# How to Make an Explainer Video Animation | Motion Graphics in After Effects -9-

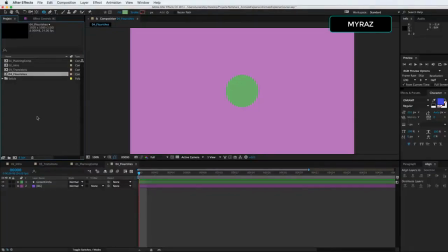Okay, this next lesson is about flourishes. A flourish is important in an explainer video because it helps keep the visual interest going. What I mean is it adds animation when there's a lull. So let's look at an example real quick.
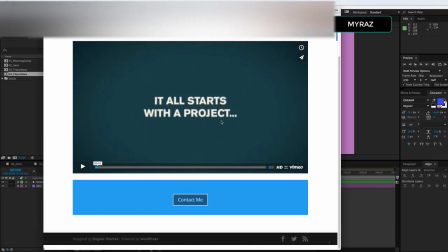It all starts with a project.
Did you see that line that went under the project? It helped emphasize that word. And it added a little extra.
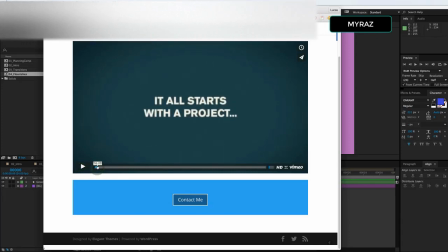It added a little extra animation where once all the text is done animating, it allowed some more motion to be happening on screen. Okay? So that's an example of a flourish. Let's keep watching.
The designer searches through.
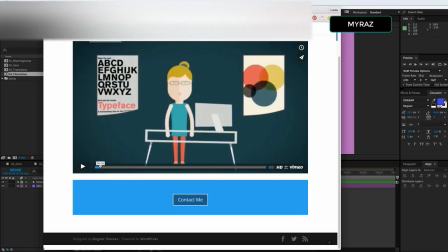Okay, and did we catch that? All right, there's that little sparkle there at the end of designer.
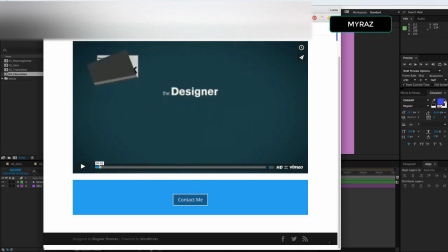When that text was done, kind of helped highlight that. So flourishes can help highlight sections.
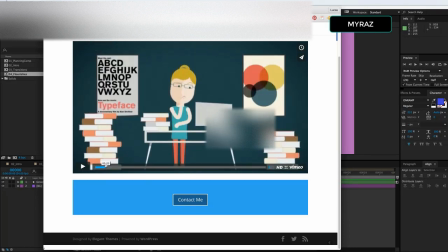It can help keep the pace of motion going forward. That's the right purpose.
Inspiration.
You know, we just saw one on all the light bulbs. It's also repeatable, so we could create one flourish and use it repeatedly throughout the project.
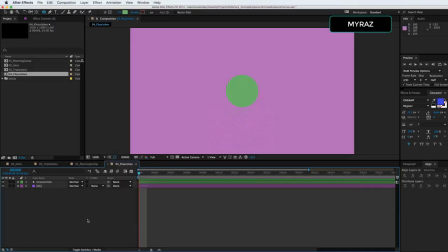So now we're going to learn about flourishes and how to make them with shape layers.
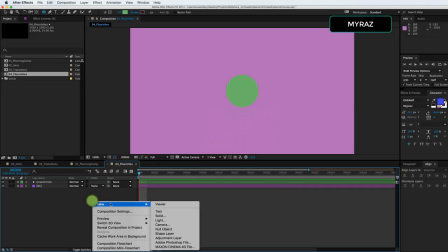We can either right-click down here and say New Shape Layer,
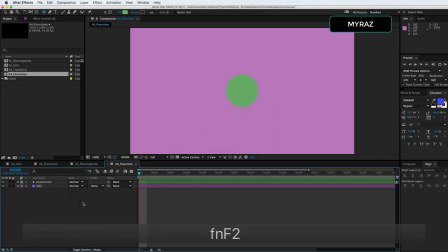or as long as we have nothing else selected with F2 or selecting anywhere else, anytime we use Create Shape Tool, if we click and hold this, we get a couple options here. Or if we want to draw one out with a pen tool. So what we're going to do is do a circle.
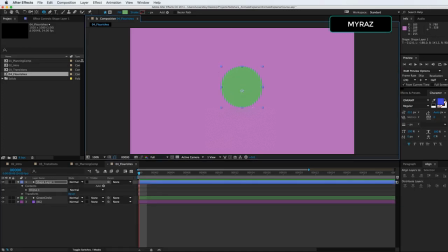We can draw it anywhere. We just need to make sure it's a little bigger than the existing one because it's going to go around the outside. Then we're going to use the align features down here to get this in the center. And shapes have two main attributes, the fill and the stroke.
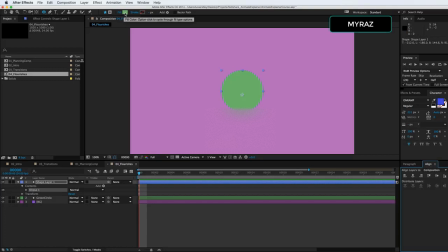And right now we can see that the fill is colored green up here in the top. And we can see that there is not a stroke. So we don't want to fill, so we can actually click on the word fill to get another option box.
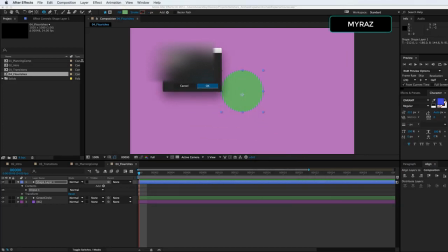And in this option box, we can select this red cross that will choose none, okay?
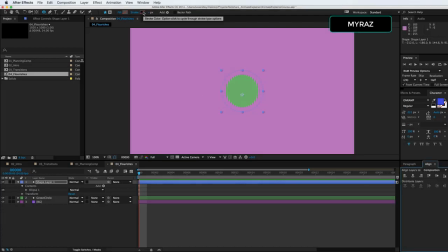And then we can choose the stroke color by clicking on the box next to the word stroke.
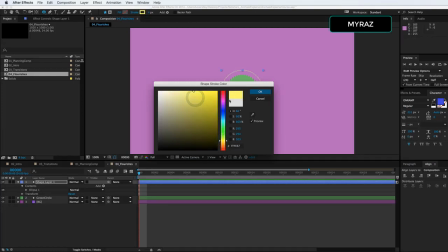And let's choose a yellow kind of a color. Actually, let's take the same hue and just shift it.
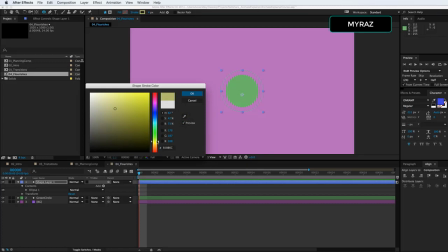The same saturation and brightness, just kind of shift it over. So we're in the same ballpark.
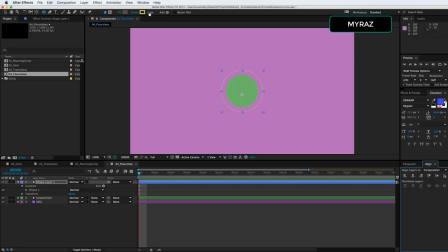Okay, and now it's really thin and I want to make it thicker. We can use the pixel stroke width right next to the stroke option here. Okay, and depending on the type of flourish you want to have, that will affect, you know, the stroke width and how you do it. So now we have the circle. Now how do we animate this?
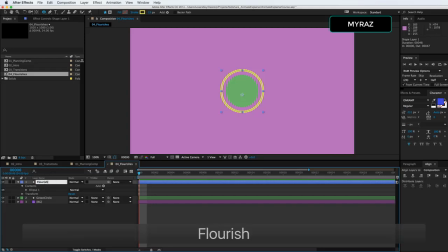Let's go down the shape layer and call this flourish circle. And right next to add, there's a button that we can click and choose different types of effects, animated effects, okay?
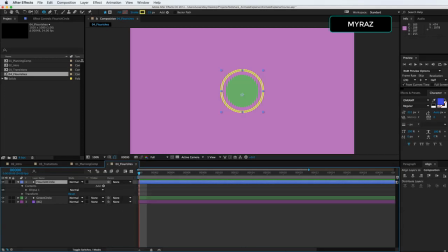Let me scroll this up real quick so you can see it. And we're gonna wanna choose trim paths.
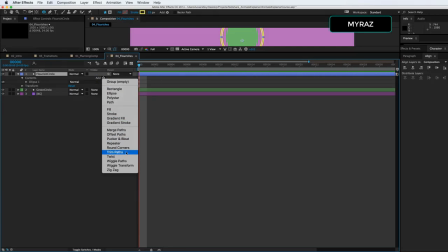This is one we're gonna use quite a bit, okay? So let's click that, and we can see that it's been added here in the layer.
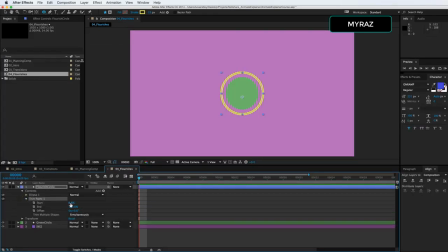So we're gonna start with this not on, okay? And we're gonna go to 100%. We could also go to 0 depending on which direction we want the flourish to come from.
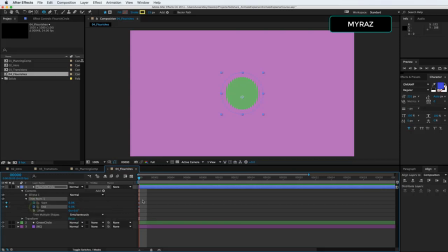So let's keyframe both of those, and then let's move forward in the timeline, and let's expand this out. It's as simple as that. But we also want this to go off, all right?
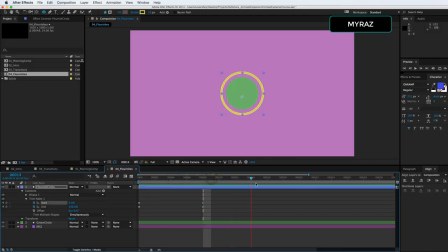So let's check this, move down another 8 frames, and animate that to 100. Now when we play it back, it's a little flourish, but it's kind of static again.
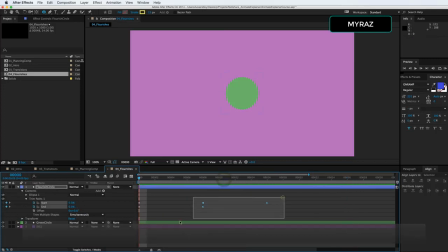We have these linear keyframes here. So let's see what we get when we add the easy ease. You can either go keyframe assistant down here, right clicking and say easy ease, or hit F9. So that's kind of nice, but it's kind of like 1-2, like it's on and then it's off.
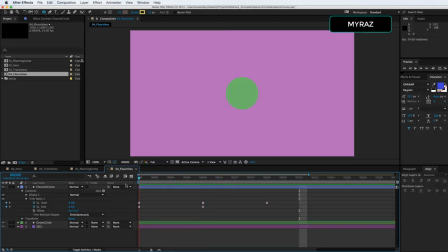What if we started the off before the on finishes? Okay, so let's move the off keyframes down. It's a little bit better. Calls attention to the circle.
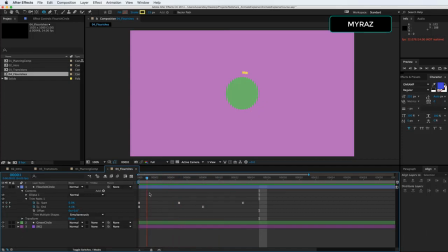But it kind of stops, you know, we see that it starts here, and this is in the same position throughout the entire thing. And then it hits that, at the top, and it just stays there for the rest of the flourish.
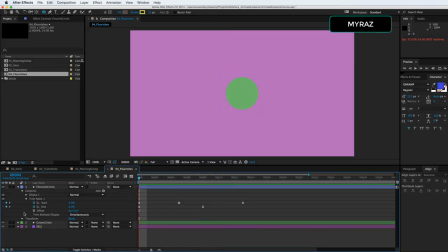What we can do to break that up is animate the offset. So let's click the stopwatch on the offset, move down in time to where we can still have a sliver left so we can see how much we're moving it. And then just slide this down.
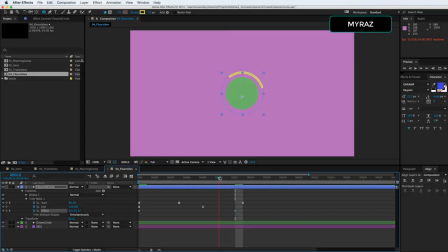Let's do like a 90-degree move. And I'm going to leave that at linear for right now. Let's see what that looks like. That's way more interesting with that subtle movement. So we don't have any one piece of this flourish staying in the same position throughout.
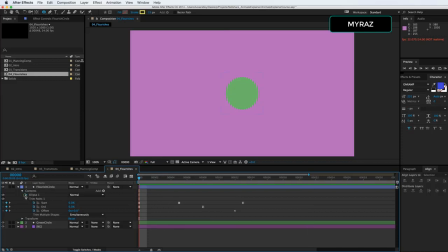The other thing we could do is animate any other aspects of the stroke itself. We animate the color, the opacity, the stroke width. Let's make the end caps round so it's a little smoother. Now we can see that we went from a flat cap to a round cap.
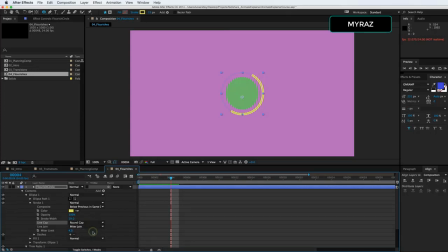What they call a butt cap to a round cap, okay? So that adds to the smoothness a little bit. Let's animate the stroke width as well and see what that looks like. We'll go up and then down.
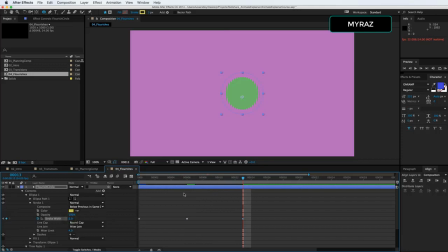I'm having to hit function on my keyboard just because of the way it's set up. You should be able to hit F9 if not on yours.
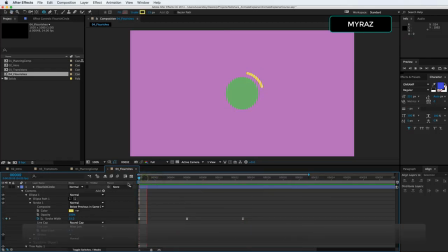So animating the stroke width also adds another little bit of visual interest. Something else we can do is duplicate this
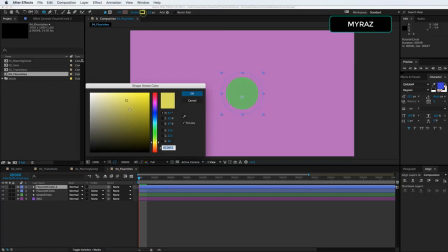and change the color a little bit, maybe to white.
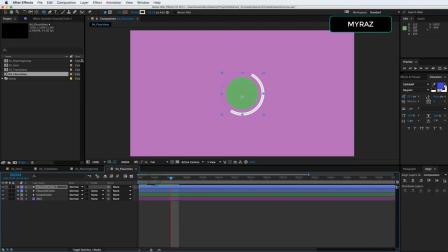And so right now it's the same stroke width. Let's pull up the animation by hitting U, and we can see the stroke width is the same, of course, as we've had. So something we can do to offset that a little bit is to select keyframes here and click and drag them down.
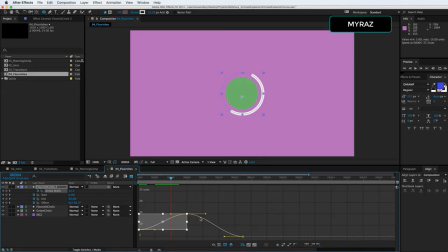By holding Shift, we'll keep them on the right time in the timeline. And we can let go, and it looks like it kind of went back to the same spot, but what this graph editor does is kind of normalize the view. So if I scroll this down, it's gonna kind of snap back to like a normalized view.
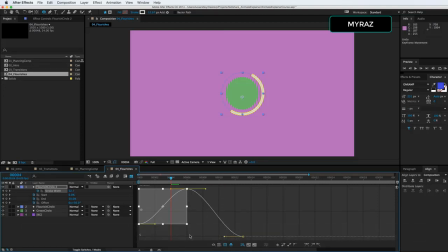So it keeps it a maximum view of what you're doing. Even though the value's going down, it'll look similar in the graph editor. But just you want to go off the numbers here. So if we drag it down, we can see we have dragged it down. Now we're down to 5 units as opposed to what we were at where it was 10 units. Okay.
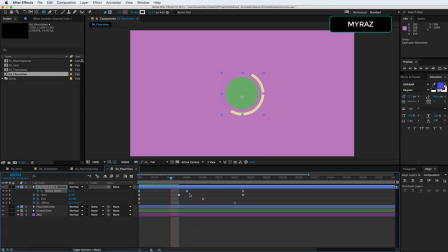So now the white is showing up on the inside. So that's kind of interesting. What else we could do is offset this a little bit. What if we offset it at a few frames? So that adds just a little more interest.
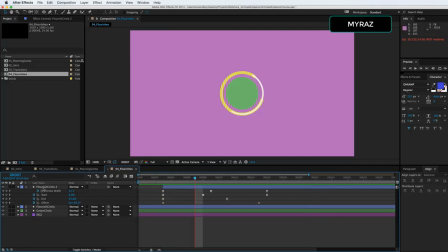We could also scale this up over time so it expanded out. This is another interesting thing about nulls. Now that we have 2 circle flourishes, we can